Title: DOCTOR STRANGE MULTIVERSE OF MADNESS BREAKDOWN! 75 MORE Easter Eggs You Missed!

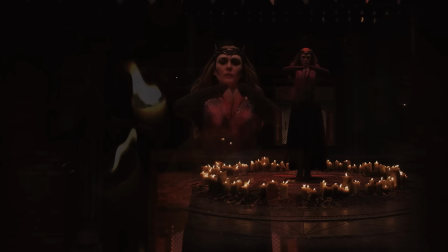[24:44]
The way that in Washington, D.C., you have to drive in a roundabout to look up at the Iwo Jima statue. Mordo explains dreamwalking, and Raimi and Bob Orosky edit this sequence with superimposed crossfades,
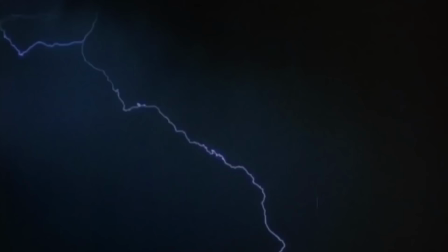[24:53]
Elfman's moody rock music, just giving this movie a 90s witchcraft vibe, like something from The Craft or Buffy the Vampire Slayer.
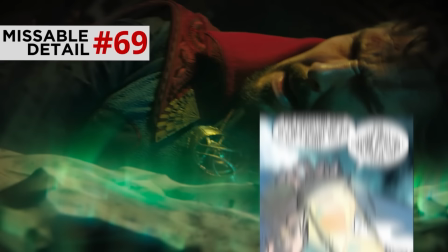[24:59]
I don't care what the haters on Twitter say. The imagery of this movie rocks. But Mordo drugs them with the Sands of Nissanti, a spell from the comics that prevents the usage of magic for 3 minutes.
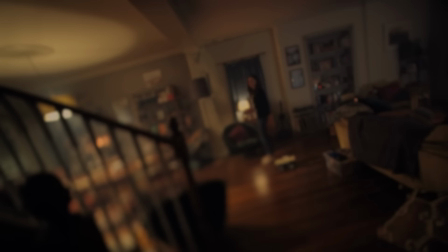[25:08]
616 Wanda dreamwalks into alternate Wanda, her presence peeking out from behind the stairs and then hiding again. Voyeuristic imagery akin to John Carpenter's Michael Myers point of view shots at the beginning of Halloween.
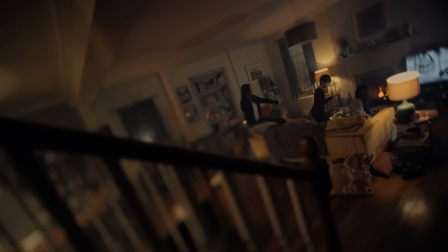[25:19]
Actually, if you listen closely here, notice what Wanda tells the boys.
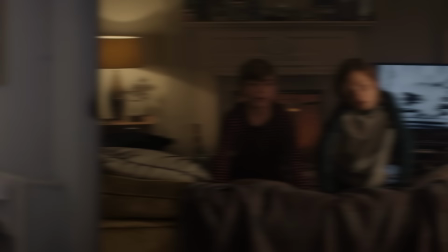[25:24]
That is exactly what Wanda does to herself. She turns her own boys against her. On the TV, they're watching a black and white cartoon of Oswald and Hortensia.
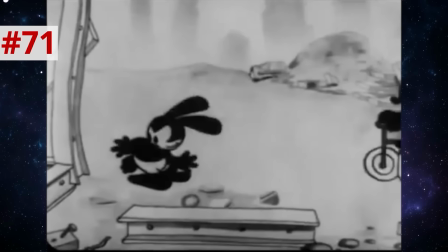[25:32]
This is a 1928 Walt Disney short called The Skyscrapers. Walt made these Oswald shorts for Universal before a contract dispute led him to launching Mickey Mouse and Steamboat Willie.
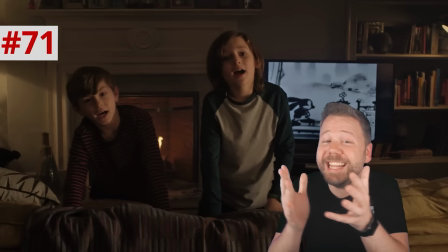[25:40]
Oswald, meanwhile, has gained a bit of a cult following as the Mickey Mouse who might have been a what-if poster hero in this what-if universe.
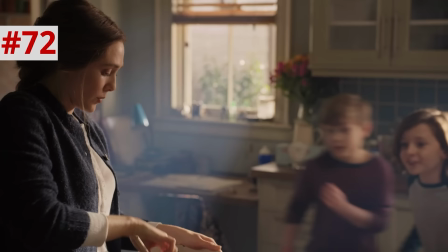[25:48]
Notice how there are no photos of Visions around this home. That is because, according to Elizabeth Olsen, these alternate reality Wandas are single mothers divorced from Vision.
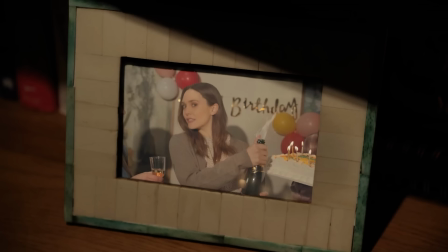[25:56]
All the lights flashing, the wind blowing, the photo turning to look at Wanda despite being frozen in time.
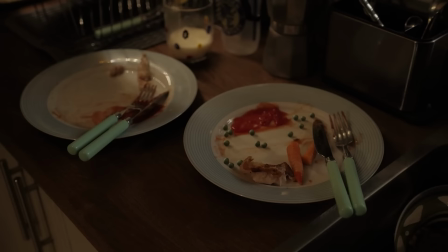[26:02]
All this horror imagery evokes Sam Raimi's effects in movies like Drag Me to Hell. The food rolls around on the plate like in Poltergeist.
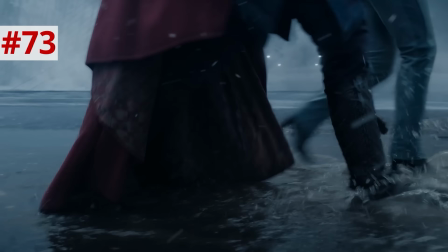[26:08]
The tea crashes like an ocean. An ocean flooded the post-incursion universe that we visit later this movie, making this an early sign of how these are all leading to incursions.
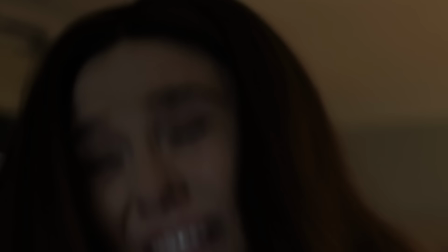[26:16]
But after all the noise, I just love how they show the possession finally completing with a simple, silent gesture.
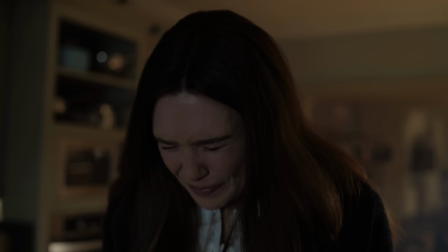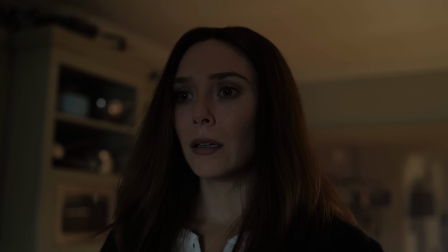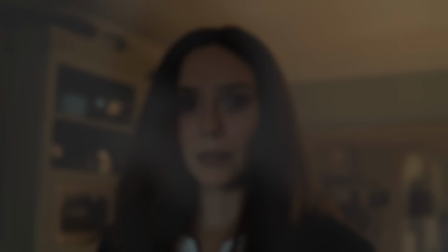[26:32]
Yes, breaking the fourth wall, looking at us, like the final unnerving shots of Psycho and Paranormal Activity.
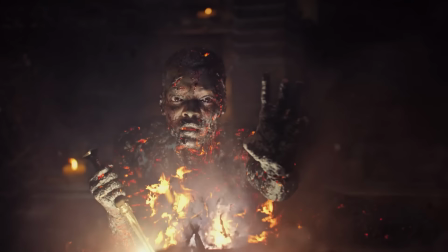[26:38]
Sarah stabs the 616 Darkhold, burning herself alive, the last part of her turning to ash being her eye, releasing a single tear.
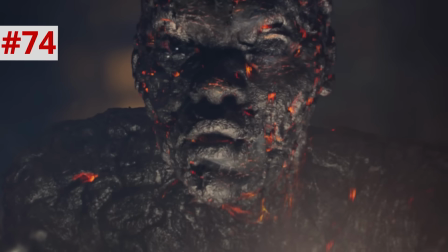[26:45]
But notice her lips here. She is mouthing something as her final words to Wong, and it looks like she is saying the words, "I love you." This severs Wanda's dreamwalk link.
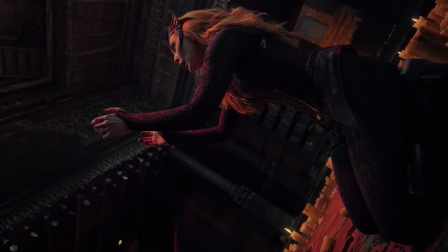And again, the lack of sound on the intercutting just makes it so haunting. This is how Wanda would see it, just images from her dream flickering away from her.
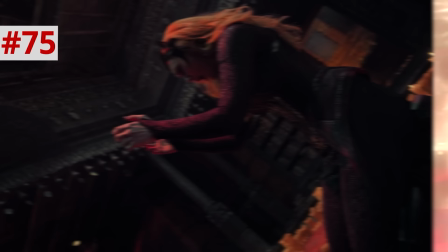[27:10]
And Wanda is left with her hands in the air, just as she was in WandaVision when Vision faded away from her.
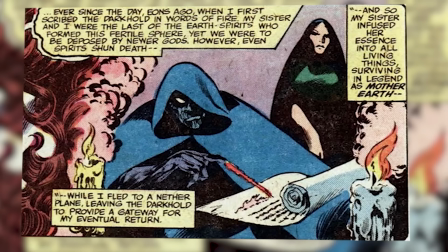[27:16]
Wong takes her to Mount Wundagor, where in the comics, the demon Elder God K'thon inscribed the spells that were eventually drafted into the Darkhold book.
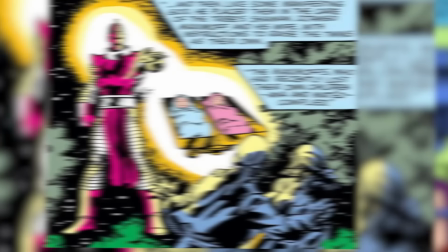[27:24]
This is also the mountain where, in some comics, Wanda and Pietro were born, in the castle of the High Evolutionary, nursed by Bova.
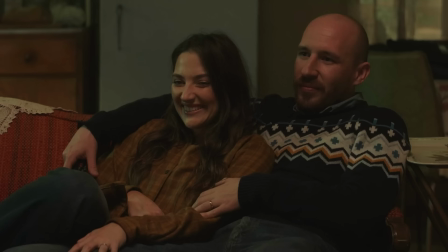[27:30]
This is also where K'thon initially cursed Wanda when she was a baby. Though in the 616 MCU, she was born to Irina and Oleg Maximoff in Sokovia.
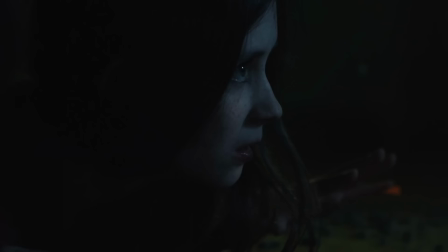[27:37]
Also in WandaVision, Wanda showed how she already had some low-level probability hex abilities as a girl.
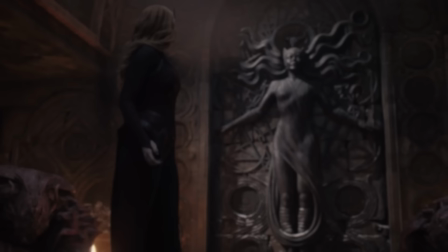[27:42]
It just remains to be seen if the MCU will trace that back to K'thon's curse.
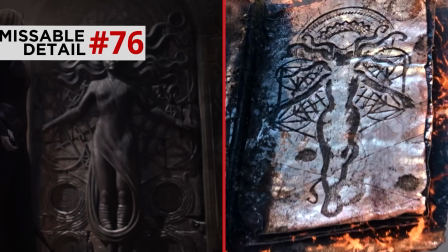[27:46]
The temple walls are carved to look exactly like the Scarlet Witch page of the Darkhold scene in WandaVision.
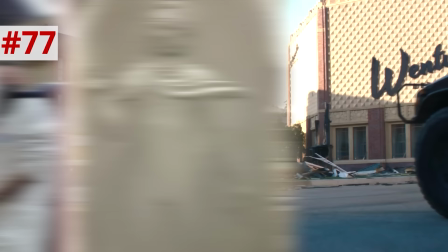[27:51]
A set photo actually showed how one of these statues shows Billy's Wiccan form, suggesting that those boys were part of the Scarlet Witch prophecy.
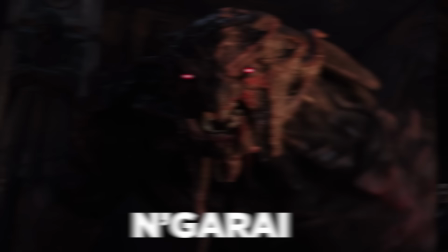[27:59]
This temple's guards are the N'Garai. These are K'thon's Elderspawn minions from the comics, and Wanda realizes the chamber is not a tomb but a throne.
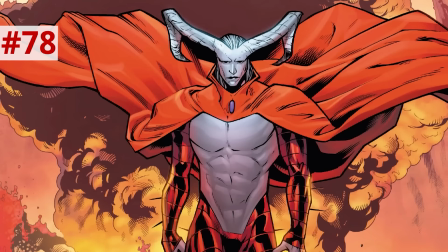[28:05]
The altar she stands on has that same horned head as the Darkhold book cover, perhaps being the horned form of K'thon from the comics. "Our universe is 838,
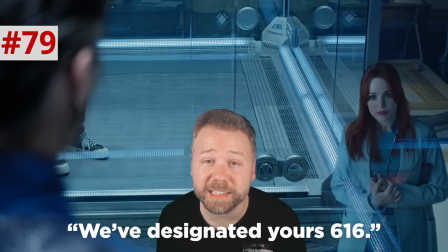[28:12]
Meanwhile, Christine explains, and we've designated yours 616.
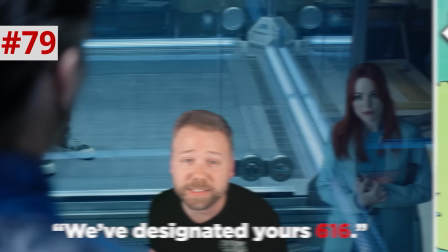[28:18]
Yes, with this line, the MCU formally codifies its numerical designation as 616, which is the main universe in the comics.
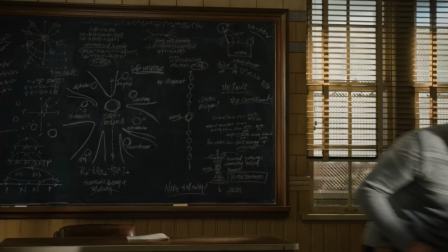[28:24]
This number was coined by Captain Britain comics writer David Thorpe, who said in an interview that he got that number by subtracting the round number 50 from 666.
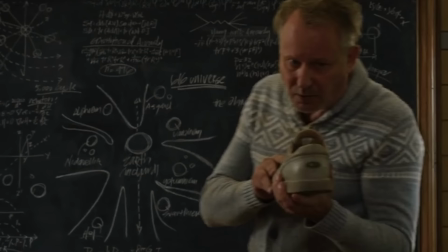[28:32]
So you know who is behind all of this! 616 universe first showed up in the MCU on Selvig's chalkboard in Thor the Dark World.
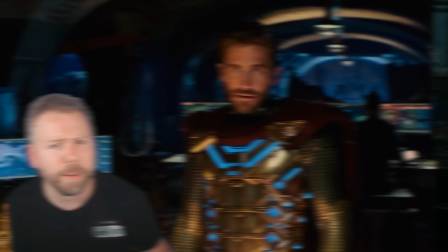[28:38]
It was mentioned by Mysterio in Far From Home, though in that case must have been a lucky coincidence since, you know, he was a liar making it all up.
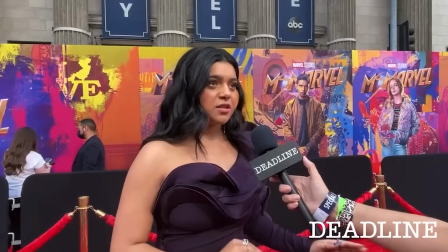[28:44]
616 also showed up on Scott Lang's storage locker in Endgame and on the film strip, referring to the MCU timeline in Loki Episode 1.